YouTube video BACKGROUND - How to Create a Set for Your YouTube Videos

And now one more thing that is so important, which you might not think has anything to do with your background, but it does, is sound. If your background is full of smooth, hard surfaces, if you are shooting in a very minimal space in a very big room, then your sound is going to be really echoey. And believe it or not, people are more willing to suffer through bad visual quality than bad audio quality, especially because these days, so many people do watch YouTube videos on their phones. and with the sound coming into their ears in earbuds. So you've got to make sure that it isn't uncomfortable to listen to.
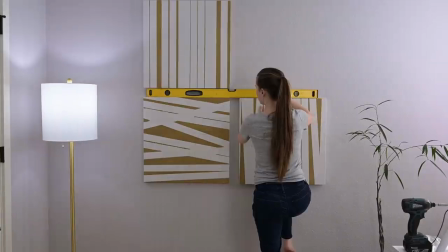282s
So for this reason, if possible, you want to fill your background and your entire set with soft surfaces and lots of textures because those will absorb sound and trap the echoes so that they don't come bouncing back at you and make for some uncomfortable sounds.
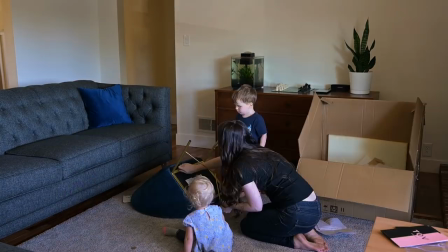And that brings us to step four, which is to arrange the things that we bought.
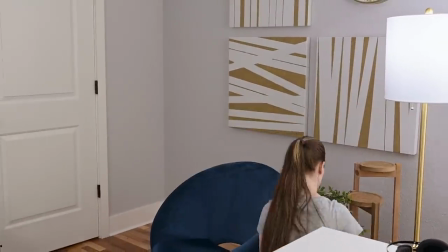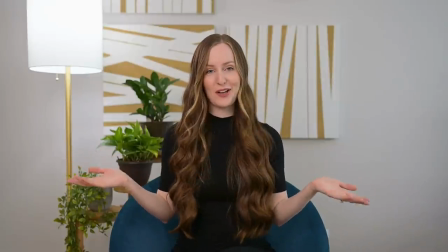321s
And this is the finished product. I'm really happy with how it turned out.
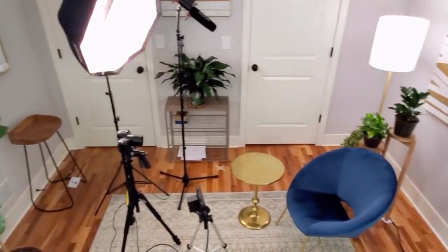326s
So let me show you around. So first of all, you need to realize that the entire space I'm working with here is actually quite small.
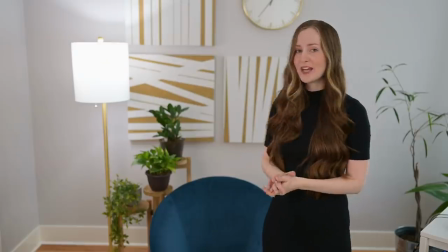333s
So I wanted to make sure I could maximize this space.
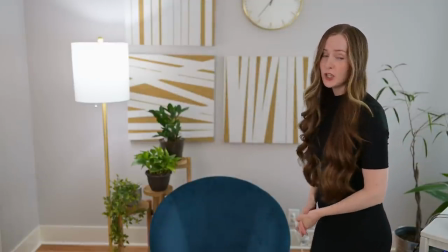336s
It's about seven feet this way the amount that you'll see in a normal shot when I shoot here and then from that wall to where I'm
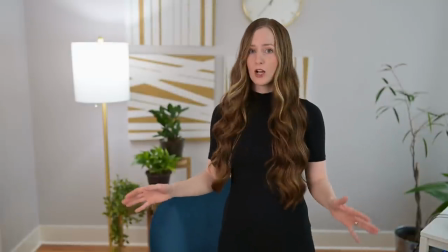344s
normally placing the camera is about eight feet this is just a corner of my home office and there's not that much room over there I've got some
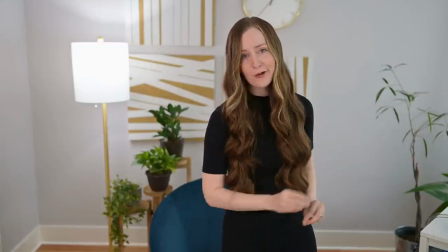352s
bookshelves and my desk and things over there that I had to make sure got out of the shot so first of all I needed to keep everything
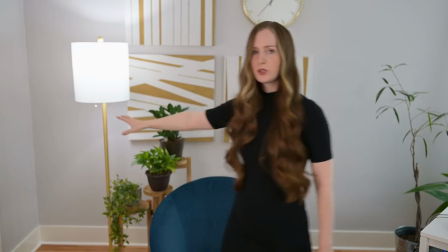359s
pretty condensed in here but I wanted to avoid getting the corner which right now you can see in the shot because I felt that if you
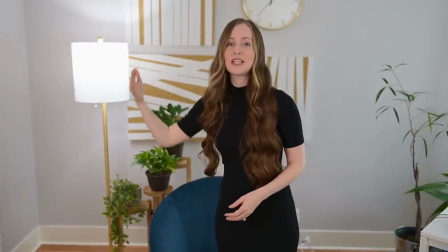366s
could see the corner in the shot then you'd very clearly see where the edge of the room was obviously and that would make the room feel
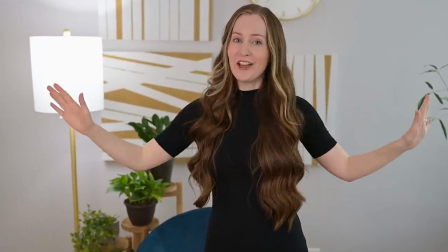373s
a bit smaller than if you could just see the wall extending on either side and you didn't know exactly how big the room really was so even
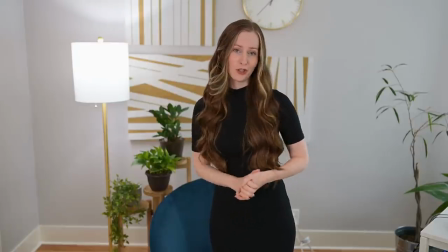380s
though I'm shooting in a corner I didn't want it to look like I was shooting in a corner now second I wanted some depth in the shot so I
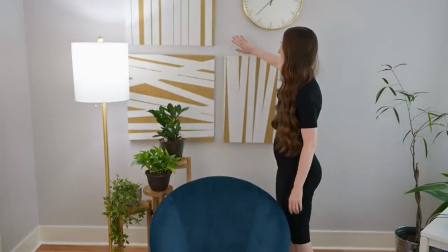386s
have started my decorating of the shot way at the back wall actually attaching things to the wall,
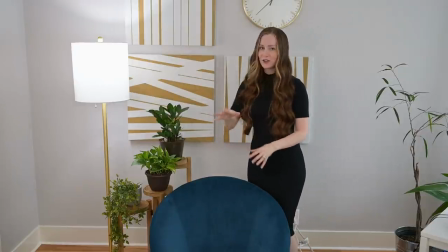393s
but then I've added a few things and staggered them towards the camera so that
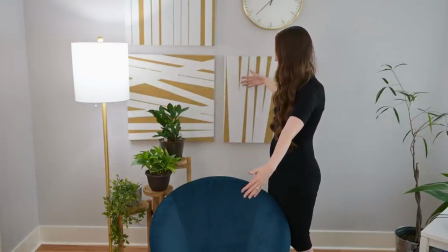397s
even though this entire space here is no more than about three and a half feet, we're still getting a little bit of depth and I'll be able to make sure that these elements that are behind me are out
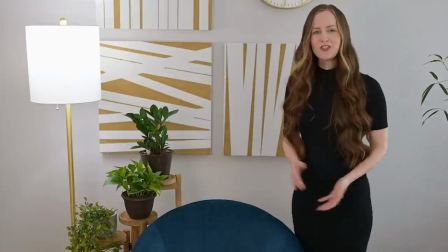408s
of focus, which is going to make the shot look a lot more professional. Then to make the shot a little bit more interesting, I added two live elements.
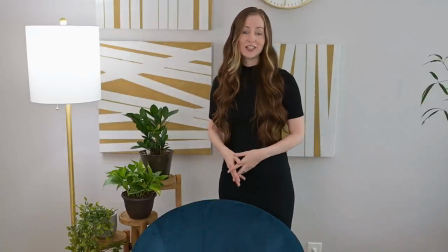416s
One of them is this practical light here. it's just a lamp. A practical light is a light that you can see in the shot and its purpose isn't really to illuminate the shot but
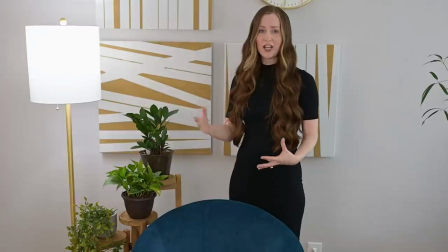425s
more to just create a little bit more contrast and kind of extend the dynamic range of the shot.
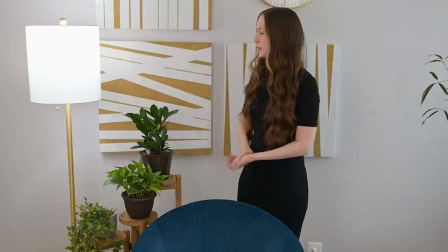430s
So we've got something here that will be the brightest point of the shot. It makes things a little bit more interesting and it also does help to illuminate the background a little bit and also cast
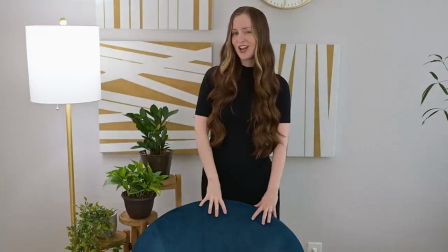439s
a little bit of light on the back of my head when I'm sitting here in the chair so that I have a little bit of a backlight on me.
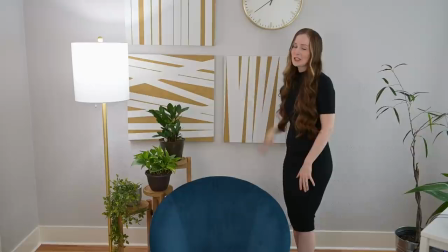444s
I also added this clock, which unfortunately isn't going to make it into the shot most of the time, but occasionally it will.
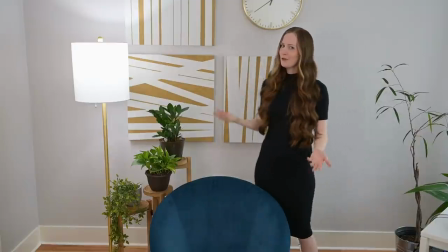451s
And I think that it adds a nice creative element because you don't normally see live clocks in shots.
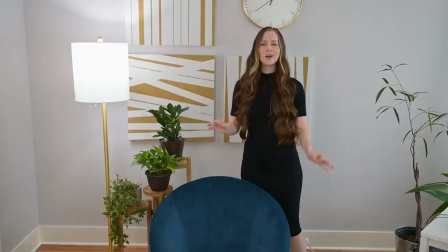455s
There's a good reason for that, but I thought it would be nice to kind of break the mold and just make things a little bit more interesting.
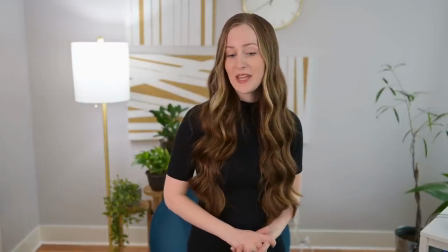461s
The final thing that I want to bring to your attention is what I did to help the sound in the space. Now, first of all, you can't see it, but there is a rug here in my office and that helps a lot.